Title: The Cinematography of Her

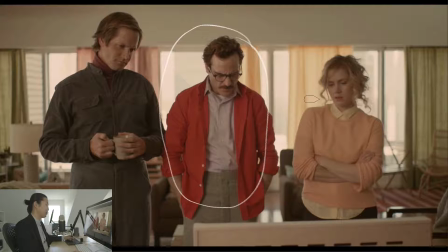It's not like someone's like straight up abusive, and it's like he hits her, and it's like way more subtle than that, and it's really clearly illustrated here. And we see that there's this divide between these two people, and then right in the middle is Theo. Theo's like in the middle of them.
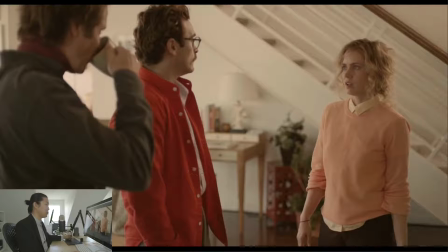And then even in these shots, they keep Theo in between the two characters that are not so happy with each other at this point.
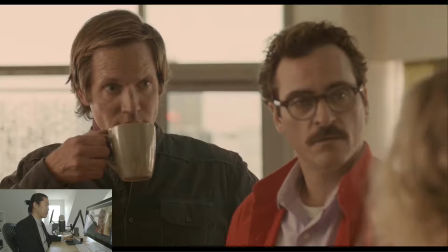And we see Theo just in between them. So I thought that was interesting. But then he gets this call from Samantha, and Samantha's like, oh, your lawyer's on the phone.
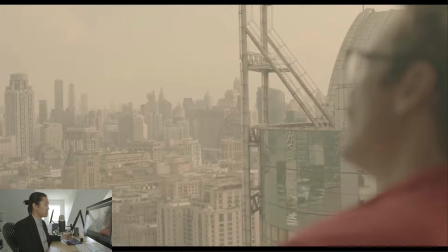It's your divorce lawyer. So now we find out that Theo's divorced. That's the first time I think we really get that, Theodore.
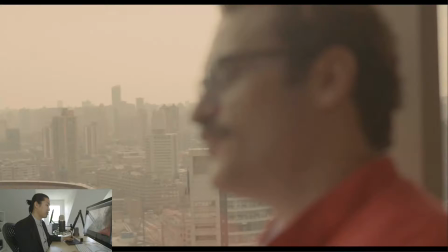And what I like about these two shots is that it's, there's I'm gonna have to I don't like formalize a lot of this. If I'd written this as like an essay first and then done it, I'd have more to say about it in a concise way.
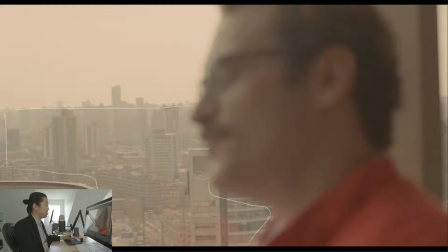But we have a lot of shots where what you would think is in focus is out of focus. That seems kind of weird, but we're focusing past him, and we're looking at the city behind him while he is talking out of focus.
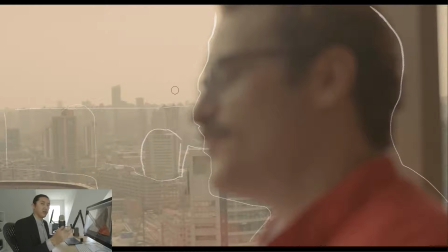So we just hear his voice, and we're disconnecting from his body. We see him talking, and the focus comes back, but we're focused past him. So we're just listening to him, kind of like how he listens to Samantha, because Samantha doesn't have a body.
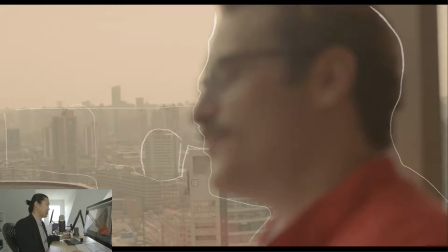There's so much to talk about with this, but I'll say that if you watch moving forward, is like we, the viewer, are looking past him. We're just listening to him, and we're looking at something beyond him. And that's something that I catch myself doing sometimes when I'm talking to people.
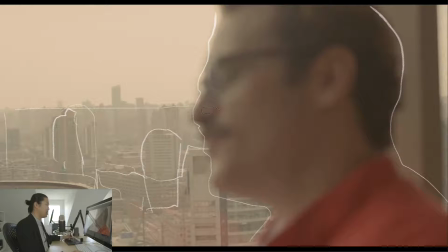Maybe I'm weird. But it's also something that he does, is that when he's having a dialogue with Samantha, he can't look at Samantha. So he's always looking at something else. And sometimes they cut to what he's looking at, and it's really interesting.
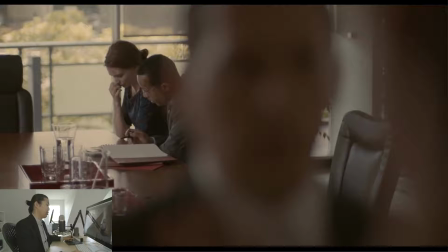And he has these flashback scenes where this is the flashback to when he's getting divorced, obviously. This is the divorce meeting. Like, here's his lawyer, here's her lawyer. He's looking at her through him.
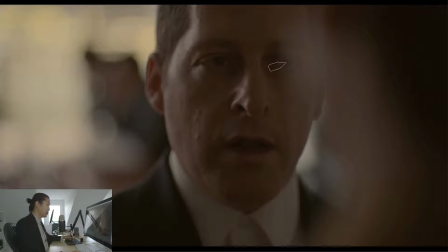Sad deal here. This is still the flashback, and here's him trying to focus on the lawyer, who's probably telling him about how this is going to go down.
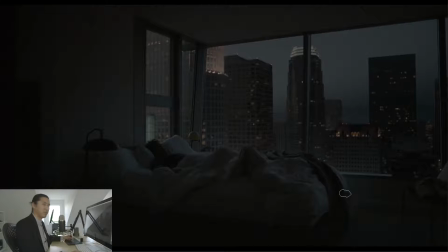And this, puts Theodore in a bad mood. I hope his name is Theodore. Let me just get this right.
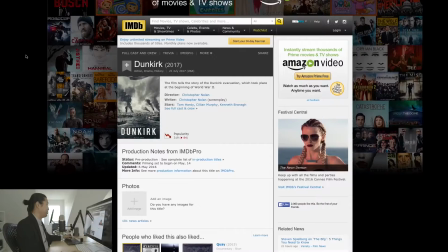Make sure.
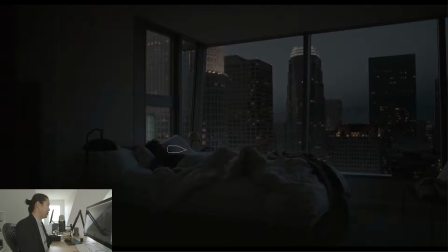Theodore. Okay, cool. I don't want to go the whole movie getting his name wrong. But so he's in a bad place, and this guy lives in an amazing apartment. And the city is just always present in these scenes, and this throws him off. Thinking about his ex-wife, and the divorce, it puts him in a bad place.
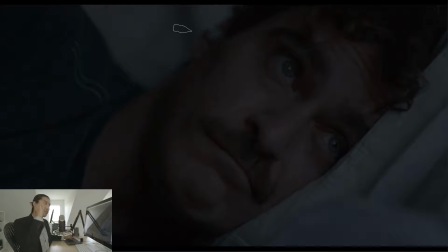And I guess it's in his right ear. I always thought there was something that the ear he puts it on. There's something there, I think, about what ear it's on. So when he looks to his left, he's looking out the window, and she's in his right ear. That's interesting to me. And she basically tells him, she's like, hey, cheer up, man. Like, it's not so bad.
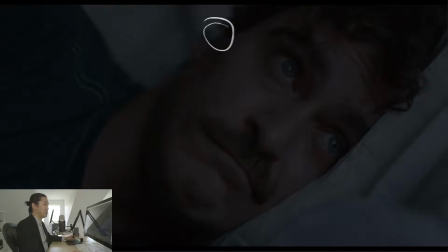You can wallow in your sadness, but do it while you're getting up. And she cheers him up, and it's she's really trying to make him feel better.
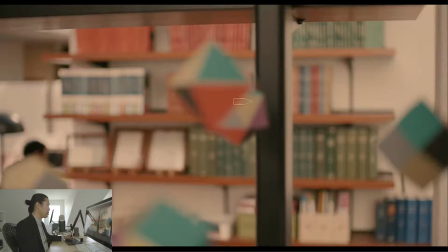And that's cool, So this is a shot. I didn't pick the right one, but there's these cubes over his desk, over him. And they do this little intro shot where these are spinning around each other. It's kind of like a little universe. Like, this is a sun, and these are planets, and they're rotating around each other.
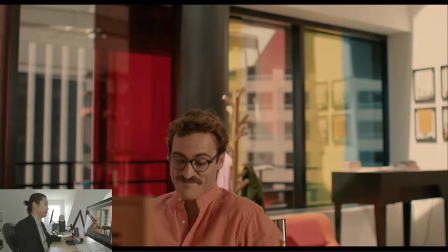I thought that was kind of a beautiful little intro shot, and I see it as like a little planet. And I'm kind of forgetting the context here. I think this is where they really start to be dating or something like that.
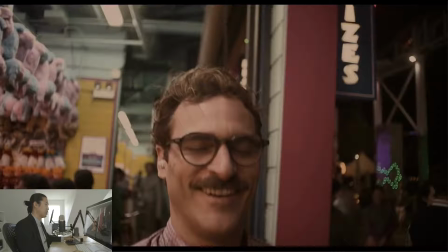This is when they start to date, and they go on this montage date where he closes his eyes and she sees for him, and she just leads him around to do fun things.
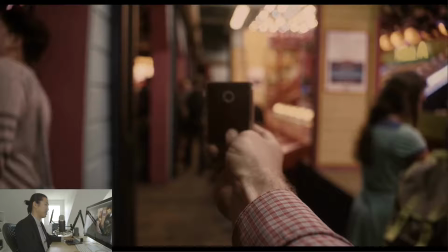And it's she sees through here, and they're just go at a carnival.
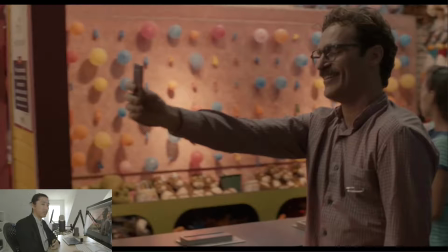And this is what you would do on a first date with someone you just met, is you go to something light and something fun, something that's easy, and you run around and you have a good time, except he's doing it with an AI here, which is kind of interesting, right?